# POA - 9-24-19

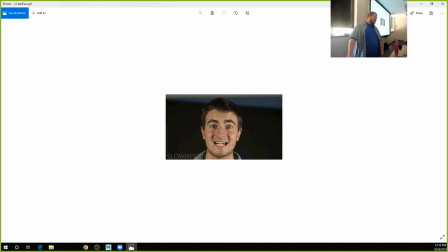(8:17)
Because I played 2 years of soccer, and I can feel that. That happened to me in a class. How much do you think you got paid for that? It's his YouTube page, so like they got millions of views. So I think a lot.
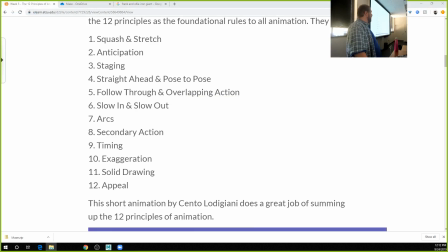(8:32)
It's super slow-mo guys or whatever. Yeah, and they have some great stuff that you can really start to study the laws of physics there. So now it's important to recognize with squash and stretch, we're talking about volume retention.
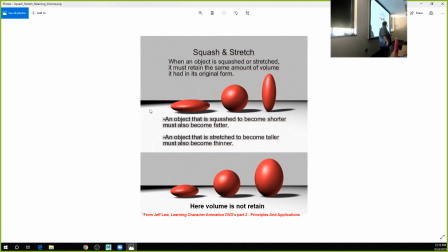(8:47)
This isn't the best illustration of this. But the way I like to think of this is your object has to retain that same amount of mass, right? If we're squashing and stretching a ball, that ball, like think of it as being a rubber ball being filled with some liquid, right?
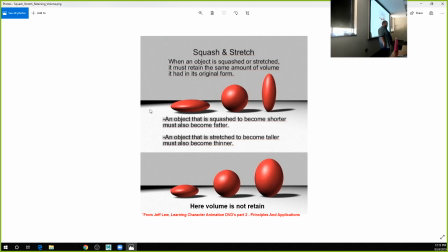(9:04)
Let's say this ball is filled with a gallon of orange juice, right? I don't know why I like orange juice. I like orange juice. If you stretch that, it still has a gallon of orange juice in it. If you squash that, it still has to feel like it has a gallon of orange juice.
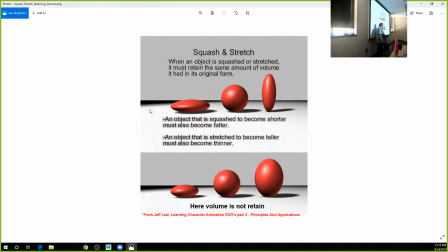(9:18)
In this bottom version here, this one feels like it has a half a gallon, and that one up there feels like it has a gallon and a quarter or something, right? In comparison. And that makes us go, oh, the laws of physics just changed there. Like if I squash down to jump, I don't get lighter. Trust me, I've tried it.
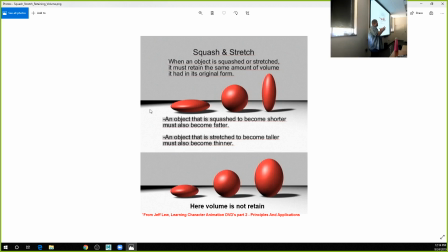(9:37)
You don't change your mass, right? It's reproportioning this mass or redistributing this mass in a different shape, right?
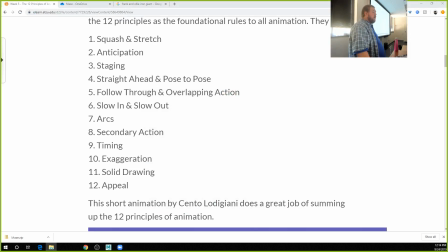(9:45)
Now another element of squash and stretch that's important to remember, you'll see a lot in 2D animation, which is a smear frame.
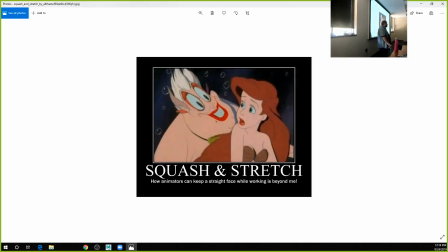(9:53)
Anybody seen smear frames in 2D animation? Yeah. It's when you pause it, like right in the middle of a fast motion, Oh, and it looks really weird. Hans's Um, face. Huh? Hans's face. Hans's yeah. There's so many of them. I will Google this off screen. It looks like a fix box.
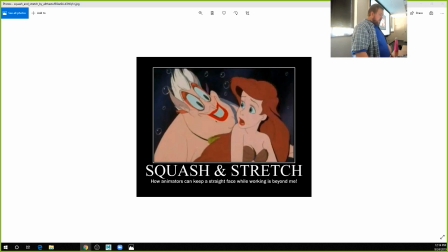(10:11)
What is this called? Smear frame. So if you just Google smear frame, let me check to make sure.
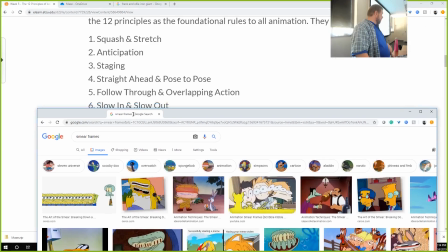(10:19)
Okay. You will see them all over the place, right?
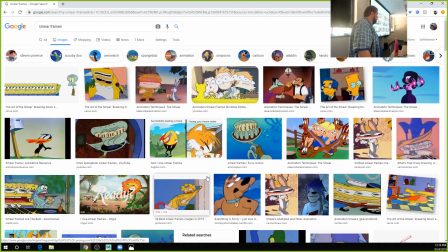(10:24)
These are examples from animation. I love this one of Homer, right? And what they're doing is they're trying to make that impression of stretch right in the middle of emotion. These are mean.
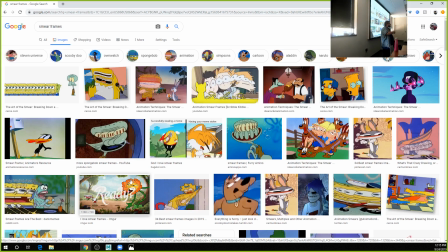(10:39)
And so they are warping the character to get all of that feeling of stretch out of one drawing, right? And so this is another element of it that we can kind of leverage as we're creating animation as well.
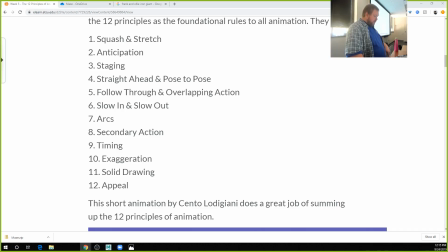(10:54)
Okay, so that was squash and stretch. That one's pretty complex, and I like delving into it deep. So for this next one, let's look at a comic really quick. I love this comic.
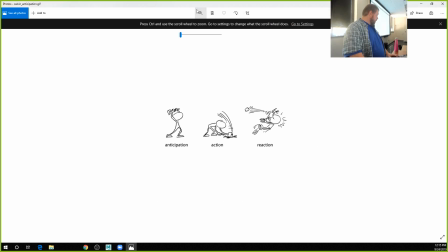(11:09)
Let me zoom in here a little bit for you. Can I? No, wrong way. There we go.
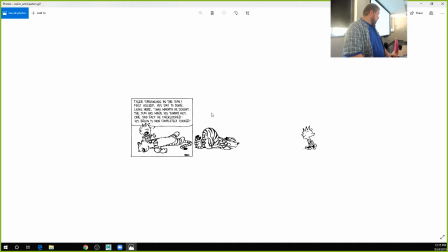(11:15)
Zoom in. You're walking down the street and you see Scooby-Doo looking at you like a smear friend. What do you do? Ron, So I don't know if y'all can see this. his shaggy you out of behind. So I like this one for anticipation because like this is just a 2-panel comic, right?
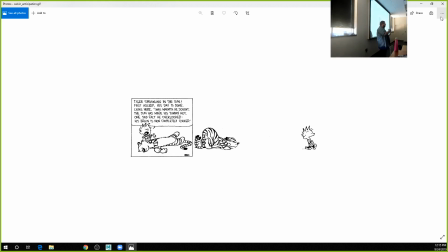(11:32)
Anybody know what this is? Calvin and Hobbes. Calvin and Hobbes. One of the greatest comics that's ever been written. So the first one's some reading part of a poem, and then the second panel is just one long panel, right?
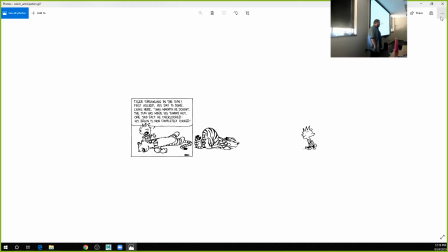(11:52)
What's happening in this? That second panel. Whack. Gonna pounce, right? Like, so it's only 2 panels. There's not a third panel, which would be a hilarious panel of a tiger mauling a child, right?
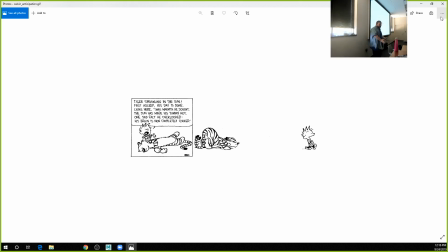(12:09)
Like, it's not. We don't have that panel, and we don't need that panel, right? Because everybody can read that and know exactly what's getting ready to happen, right?